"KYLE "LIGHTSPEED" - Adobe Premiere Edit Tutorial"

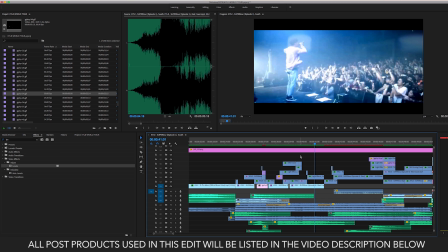1747s
So I mean, it still works, but in all reality, these extra flares are what take it to that next level.
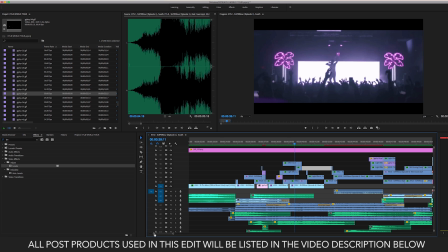1754s
And then just when you're cutting clips together, picking clips that cut really well together.
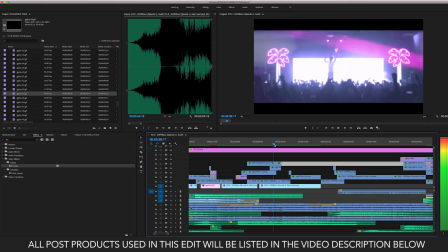1759s
Like, I know going from this clip where Kyle's here and we see the crowd, so I'm gonna flash it and cut to the next clip where we're like in the crowd.
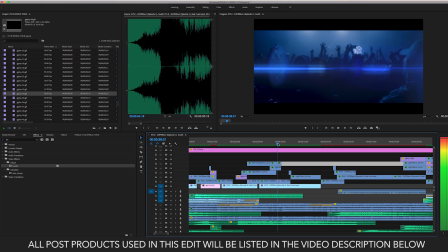1770s
Different stadium or arena or wherever he was at, a venue, but the shots cut well together.
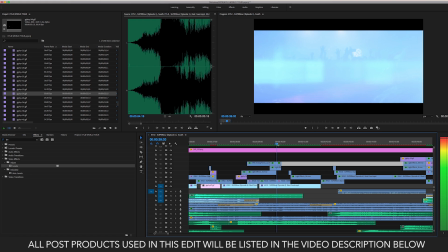1777s
And then I just use a flash to hide the cut. So I'm using the flash and the light leaks and whatnot to hide the cut.
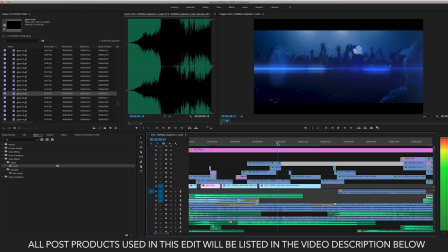1784s
And then it's a very smooth transition.
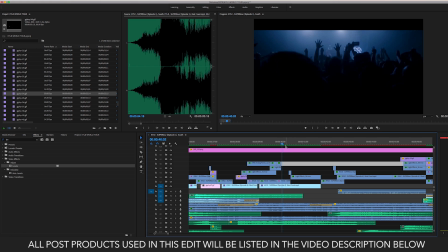1790s
And then again, going from knowing like, okay, this is dark, it's kind of got a blue tint, crowd,
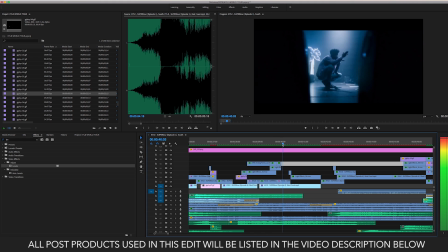1795s
and now we're gonna go to a similar cut right there. boom, Kyle on stage, coming through,
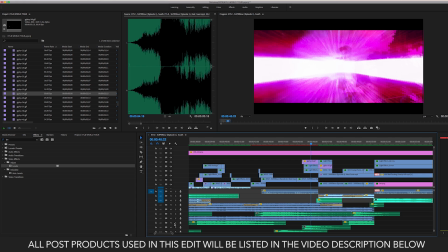1803s
flash. Then again, now right over here, we have this clip, again, the GIF that I was talking about, the light beam with Kyle. I just blew it up. You can see here's the original size, blew it up to fit the framing.
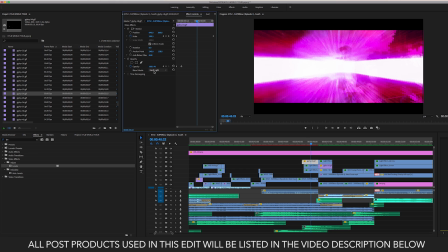1820s
And then all I did was change it to hard light. This is where you want to play, again, play with these. Figure out each one's going to have a different effect. You know what I mean? So you got to really play with it. I found that hard light gave me the good look that I was going for on the blends.
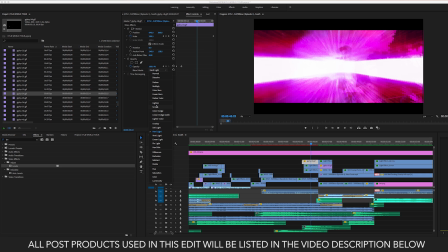1836s
Because see, if I chose, say, screen instead of hard light, watch the difference between those.
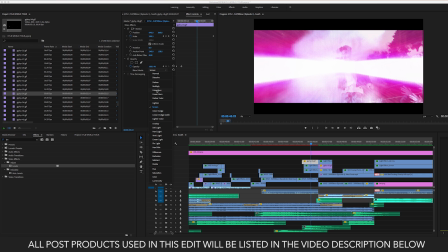1842s
So it's all about just playing with it. Find the one that you want that works for you. Color burn, that's cool.
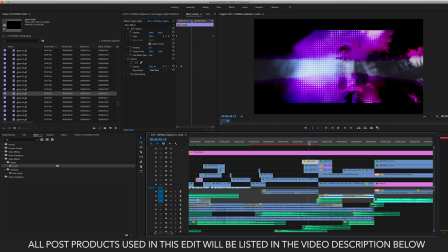1848s
It's all about the look you're going for, and nothing's right or wrong. Nothing's right or wrong. It's just what's the look you're going for.
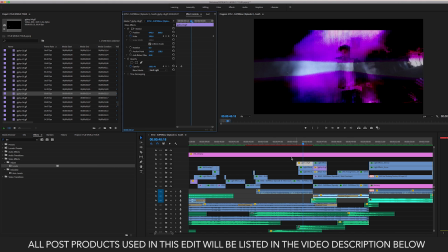1854s
In this case, I like to happen to pick hard light. I picked hard light, and then I had it go from 0%,
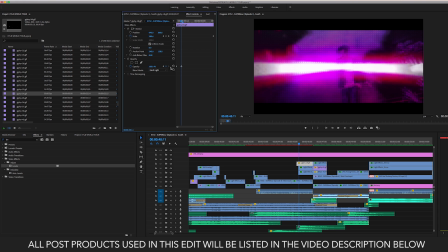1863s
made a keyframe to 100% within a few frames, so it just pops up,
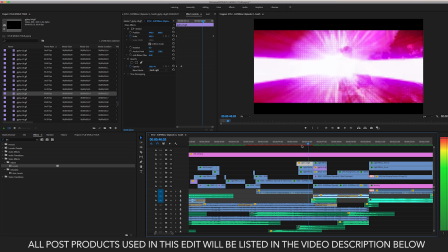1868s
and then boom, flash to the next clip, to the moon,
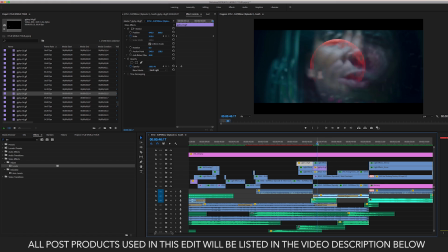1873s
when he sang the lyrics to the moon from his music video. And what did I do? I put a moon in that. That moon's not there, you know what I mean? That moon is not in the music video clip. I delete that layer, and then you have just him saying to the moon.
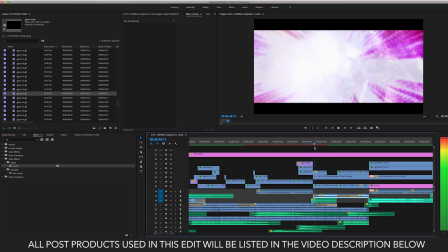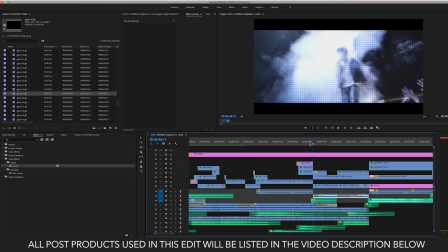1893s
Sorry it's not playing well. The computer is running kind of slow right now. We're going to try and get this working here.
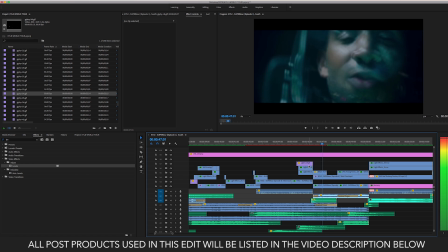1900s
There you go. So, sang to the moon, it's from his music video clip. I timed it up, got the music video clip for the song, added the moon over this with the light flare from Tropicolor. Boom.
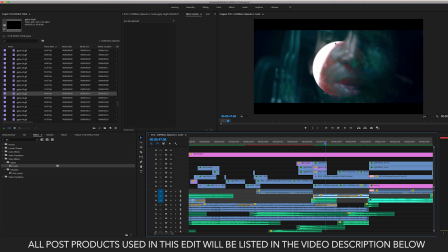1924s
Gave it a little bit of a shake too. I added a shake effect because the clip behind him, like the actual music video clip, is shaking as well. And then we come into this clip, timing wise, here it goes back to thinking. In the song, he says, he kind of has this whoosh sound that he makes with his mouth,
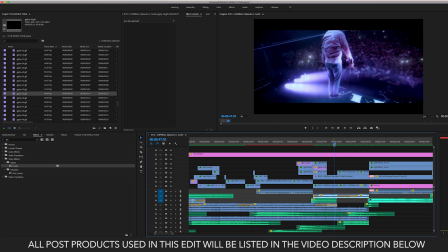1943s
like he's taking off. And so I found a clip where it's like he's jumping and taking off. That's what you need to think about when you're editing. That is the type of stuff. So he makes this sound with the music, like he's taking off. So I found a clip where he's jumping and it's like he's taking off, and I used that over that part of the song.
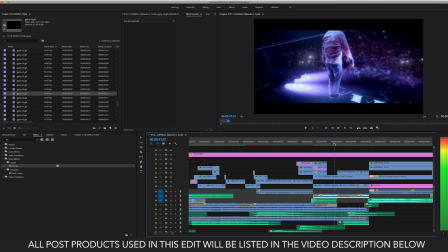1964s
And then when the beat hits, or the bass, right there, I have the clip slow down. Right there, boom, slow down. Boom, with a whoosh, and I speed it up.
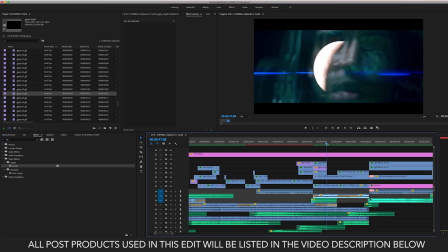1983s
So he makes the sound with his mouth, speed it up, the beat hits, slow it down. Then I bring in a whoosh sound and speed up the clip.